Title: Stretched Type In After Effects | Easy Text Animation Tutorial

Hi, I'm Ben Marriott. I make weekly motion design and animation tutorials, and in this video, I'm going to show you my process for creating stretch type animations. Let's begin.
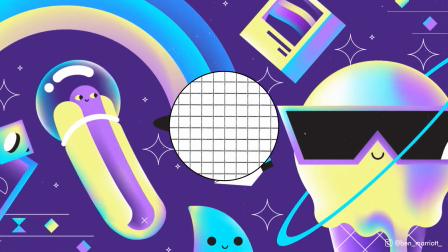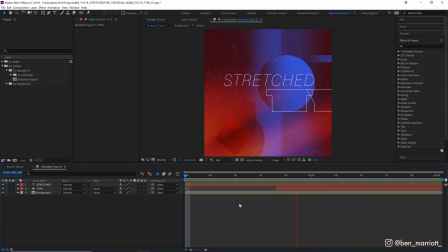[0:17]
Now, I've been seeing this type of stretch text animation all over the place, so here's how you do it.
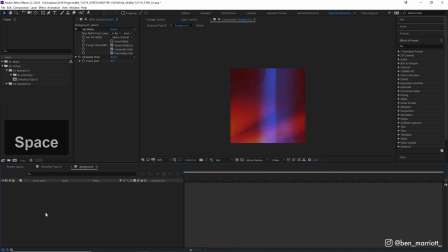[0:22]
I've got this background with a bunch of these out of focus sort of bokeh light leak images that you can get from unsplash.com.
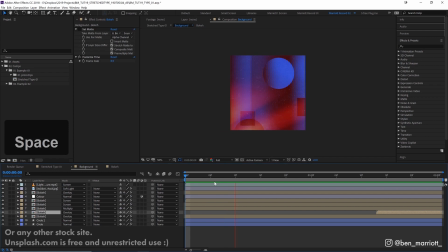[0:29]
And I've got those just shifting position slightly, and I've also got some shape layers moving around and rotating for no particular reason, then it makes the animation look busy. And a lot of the time I see the stretch type effect paired with arbitrary shape movements, and I've got some color correction over the whole thing.
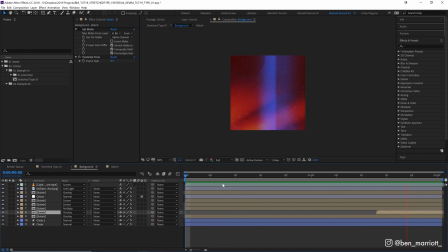[0:46]
This project file is available for download down in the description, so you can explore and dig around a little deeper.
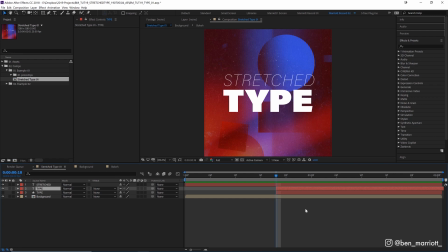[0:50]
Now to the type. I've got this type centered and I'm using the typeface Acumen Pro. It's part of Typekit, so if you've got an Adobe Creative Cloud account, you'll have access to it. I chose it because it has a nice bold weight and the lobe of the P has a nice straight horizontal thingy, which looks cool when it's stretched. First, we need to outline our text.
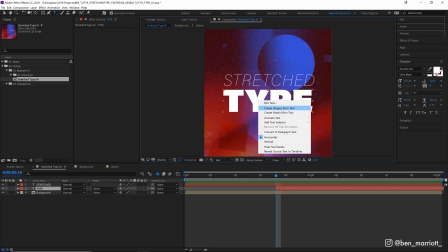[1:07]
So with our layer selected, we select our type tool on the top left and we right click and select Create Shapes from Text, which will create a new shape layer called Type Outline.
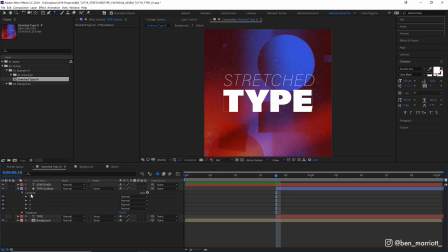[1:16]
And inside the contents of this shape layer, we'll find a new shape for each single letter. This works exactly like outlining type in Illustrator. And we can also see that it's labeled each shape with the letter it contains. Now we can also add a stroke by holding Alt and clicking on the properties up here until we get what we want.
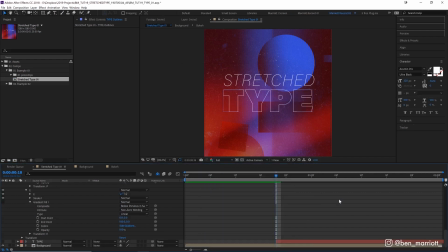[1:32]
Let's create a stroke that's white. Perfect. And let's get rid of this type layer that we don't need anymore. Our text is going to slide in from the right, so this is going to be the final state of the animation. So let's keyframe all the letters in this position. Now instead of opening down and flicking through the menus down here,
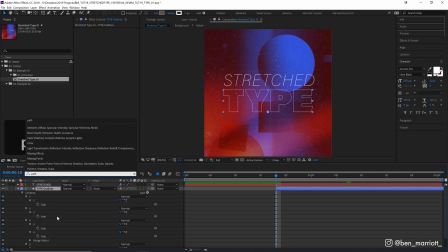[1:48]
we can simply type path into our search bar and then click on the stopwatch to keyframe all of our path properties. You'll notice that P has two paths inside. That's because the second one is the inside of the counter, which is the, you know, the donut hole of the P. And let's press U on our keyboard to minimize this just to our essential keyframes.
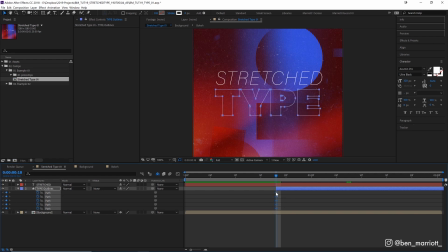[2:07]
And let's drag these over to a little bit later in the animation. Now with that pen tool selected up here, I can simply double click on each shape, which will select all its points in its path, and then just drag it off to the right.
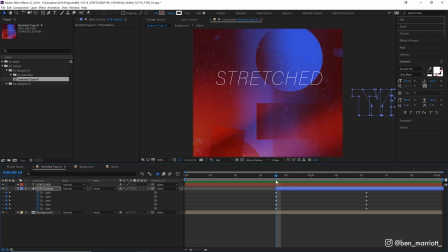[2:20]
And that will create this animation. Now I'm going to use hold keyframes for this animation so that we have more control over the shape of each letter in each frame. To turn these into hold keyframes, we simply select all of our keyframes down here in our timeline, right click and select toggle hold keyframes.
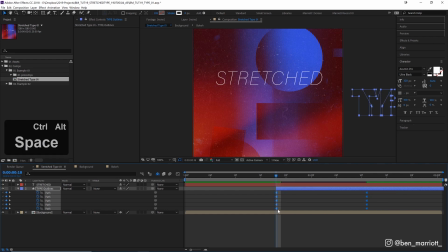[2:35]
You can also hold Ctrl and Alt on your keyboard and simply click to toggle between hold keyframes and regular keyframes. Hold keyframes work by instead of tweening between each keyframe, it will hold the shape or value until the very next keyframe. So it goes from our position on the right to our position on the left. There's nothing in between. So let's animate one letter at a time.
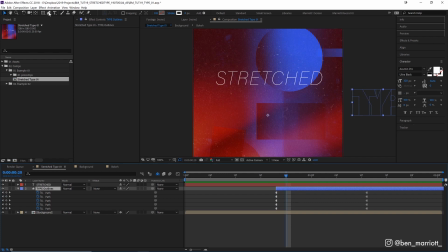[2:53]
Two frames in from our initial position, we want our T to enter the screen. So let's select our pen tool, double click on the T and drag it over on screen. We want the letters to move fast at the start and then ease into their final position. And because this is when the letter will be moving the fastest in its animation, I want it to be really stretched out here.
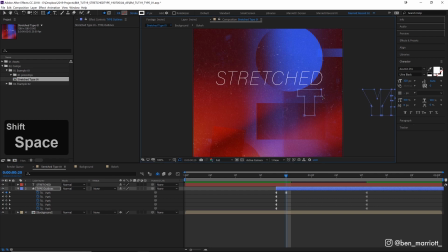[3:11]
So let's select our pen tool and I'm gonna click on this point on the right, hold shift and then select the other three points on the right and just simply drag them over. There we are. In another two frames, let's again double click our T, drag it over a bit further.
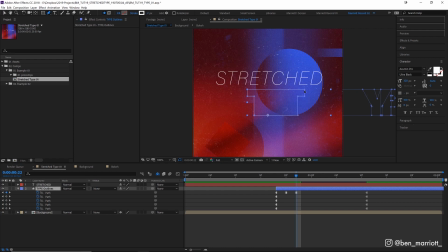[3:26]
And now we want it to start slowing down a bit, so let's make the stretching a little less severe. Another method for selecting multiple points on a shape layer is with your pen tool selected, click on one of the points, and then if you change to your selection tool, which is the arrow tool,
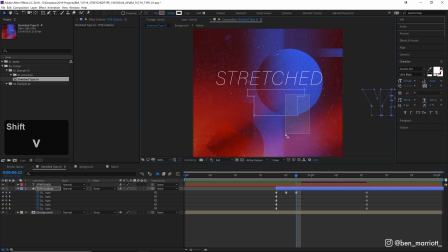[3:40]
by pressing V, and then holding shift, if you click and drag, all of the points that you cover up in your selection will now be selected. And now if we hold shift and press our arrow keys, we can nudge that shape into place.
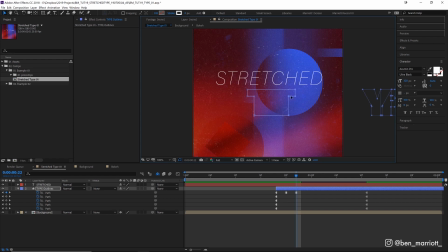[3:53]
And that's just a quicker way of selecting more points rather than just clicking on all of them. On the next frame, we want our T to touch its final position on the left side. So let's copy this keyframe of its end position from over here, paste it two frames later.